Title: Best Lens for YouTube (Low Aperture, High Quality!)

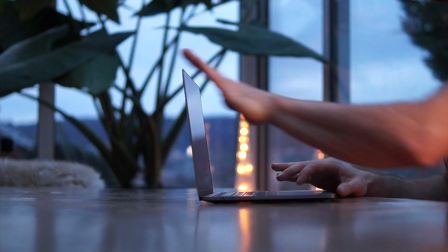0s
Yes, this lens combined with these settings gives us a beautiful blurry background and makes the shot more crisp and bright. Hello everyone, welcome back to the channel. If we haven't met yet, my name is Phil, and on this channel I share with you my documentation of starting entrepreneurship and everything involved with it, like investing, productivity ideas, gear I use, and so on.
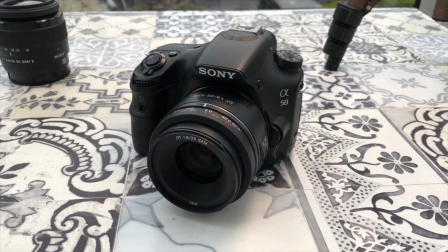20s
I was thinking of buying a new lens for my camera, which I use to film YouTube videos and take pictures from my online store.
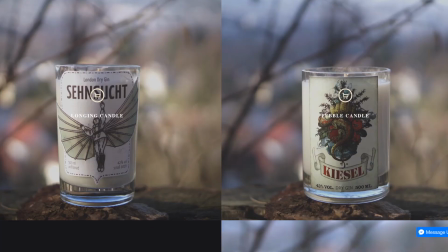26s
If you want to know more about that, you'll find more up there.
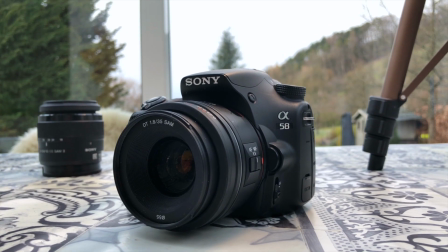29s
I bought this camera 5 years ago because it was quite cheap and it was supposed to be decent for recording videos. Now I'm not 100% satisfied with the video quality, but it was definitely not bad to start. I was wondering though whether I could improve the video quality with a better lens than the standard one included with the camera,
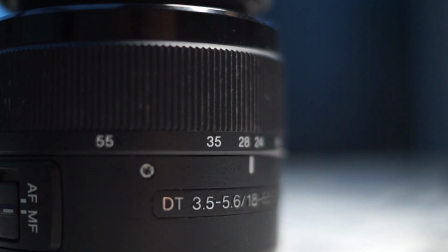48s
because usually companies won't be putting the best gear in a starter set like this one, I figured. And with better quality, I mean I would like the image to be clearer, less noisy, and get a more blurry background, making the subject, or me mostly, stand out from the picture.
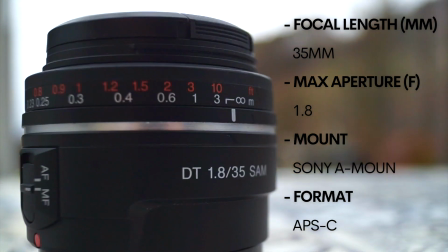64s
This is the lens I landed on. A Sony lens with a fixed focal length of 35mm and high-speed f1.8 maximum aperture. I'm definitely not an expert when it comes to cameras, but here is what I learned in the process. What we are looking for, technically speaking, is a lens that has a low f value. The blurriness, which is desired by many for their portraits, is achieved by an interplay between the lens focal length and the aperture. So let's quickly explain both metrics. Focal length is easy.
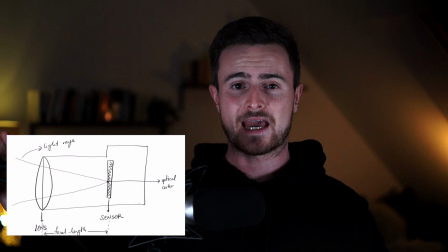94s
It tells us how much of the scenery in front of us will be captured and how large the individual elements will be.
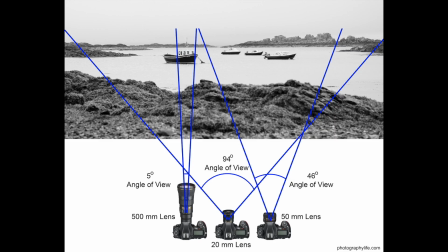100s
The longer the focal length, the narrower our angle of view, and the higher the magnification, or in a language I can understand, the higher the zoom.
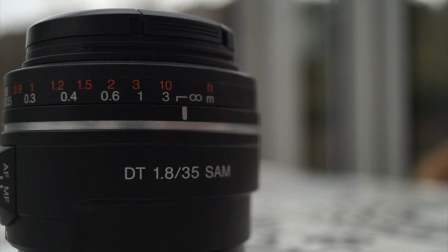109s
This lens has a fixed focal length of 35mm, so rather large angle of view, which is quite convenient if you have to record in small spaces like an apartment.
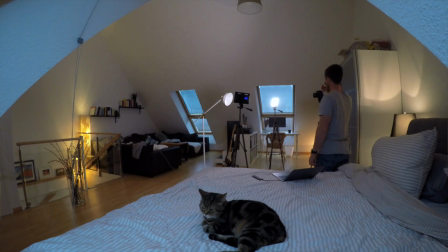117s
Because the higher the focal length or your zoom is, the further you have to place the camera from your subject, but at the same time you want your subject to move as far away from the background as possible to get a nice blurred out background. And this is actually a relatively spacious room with around 500 square feet, but I still have to put the camera in one corner and myself in the middle of this room.
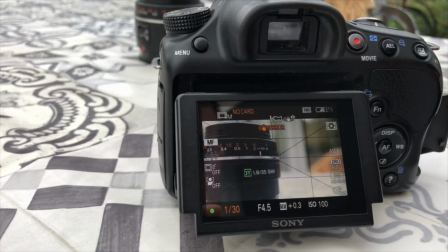138s
Now Aperture comes in. Aperture affects the overall brightness and darkness of your image, but also affects the depth.
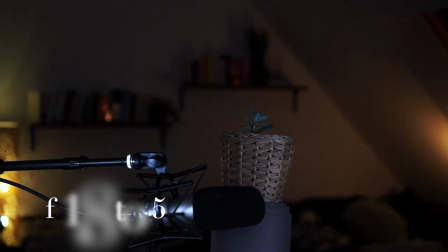145s
You see that when we increase the f number from 1.8 to 5,
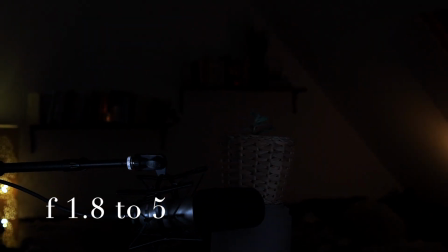148s
which my old lens was only capable of, the image becomes much darker, so we would have to crank up the ISO,
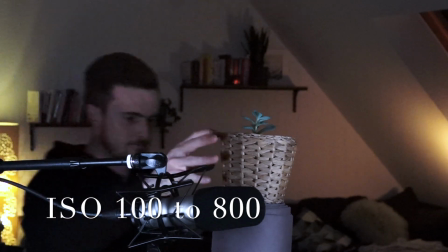154s
which would make the background more noisy, and the depth of field is much higher, meaning the background is much less blurry and the shot looks far less professional.
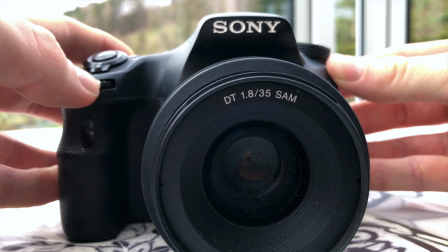163s
If you decrease the aperture of your camera, this will open up the iris of the lens and let in more light,
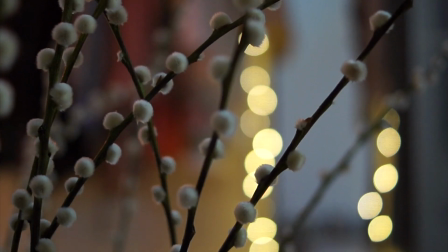169s
while also increasing the depth, giving you these beautiful blurry backgrounds, and objects closer and further from the camera will be blurred.
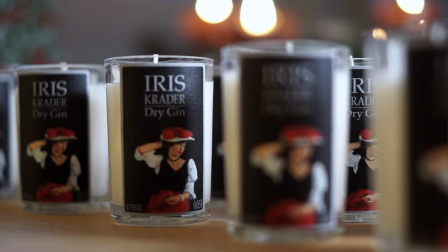176s
This is super nice if you take product pictures like these ones that I took from my website. So if that's what you're looking for, you need to look for lenses with a low f number, like here, f1.8.
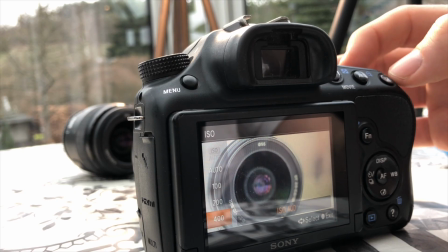186s
Additionally, this will allow you to decrease the ISO, reducing the noise in your images, making them more crisp. Here you can see one video that I shot with a high ISO, and here with the new lens I was able to set the ISO to a minimum of 100.
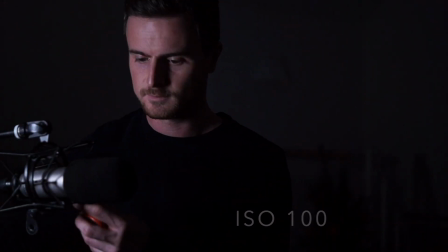199s
Or here the extreme example of shooting in the dark with an ISO of 100. One more tip I took from one of Ben Johnson's tutorials: set the shutter speed at double your frame rate, which is optimal between too blurry and too jittery.
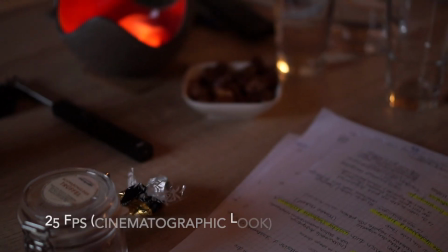214s
I shoot at 25 frames per second because, according to Matt DiVella and others, this gives a more cinematographic look to videos,
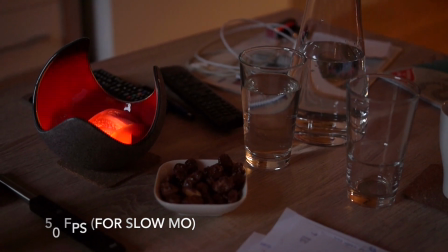222s
even though, to be very honest, I didn't really see a difference, so I set my shutter speed to 1/50. One great side effect of buying this new lens was that I started to learn more about how a camera works and what I can do with this one. I started shooting in auto everything, and now I set everything manually, which really increased the quality of the videos, and all of this cost me only 90 bucks on eBay.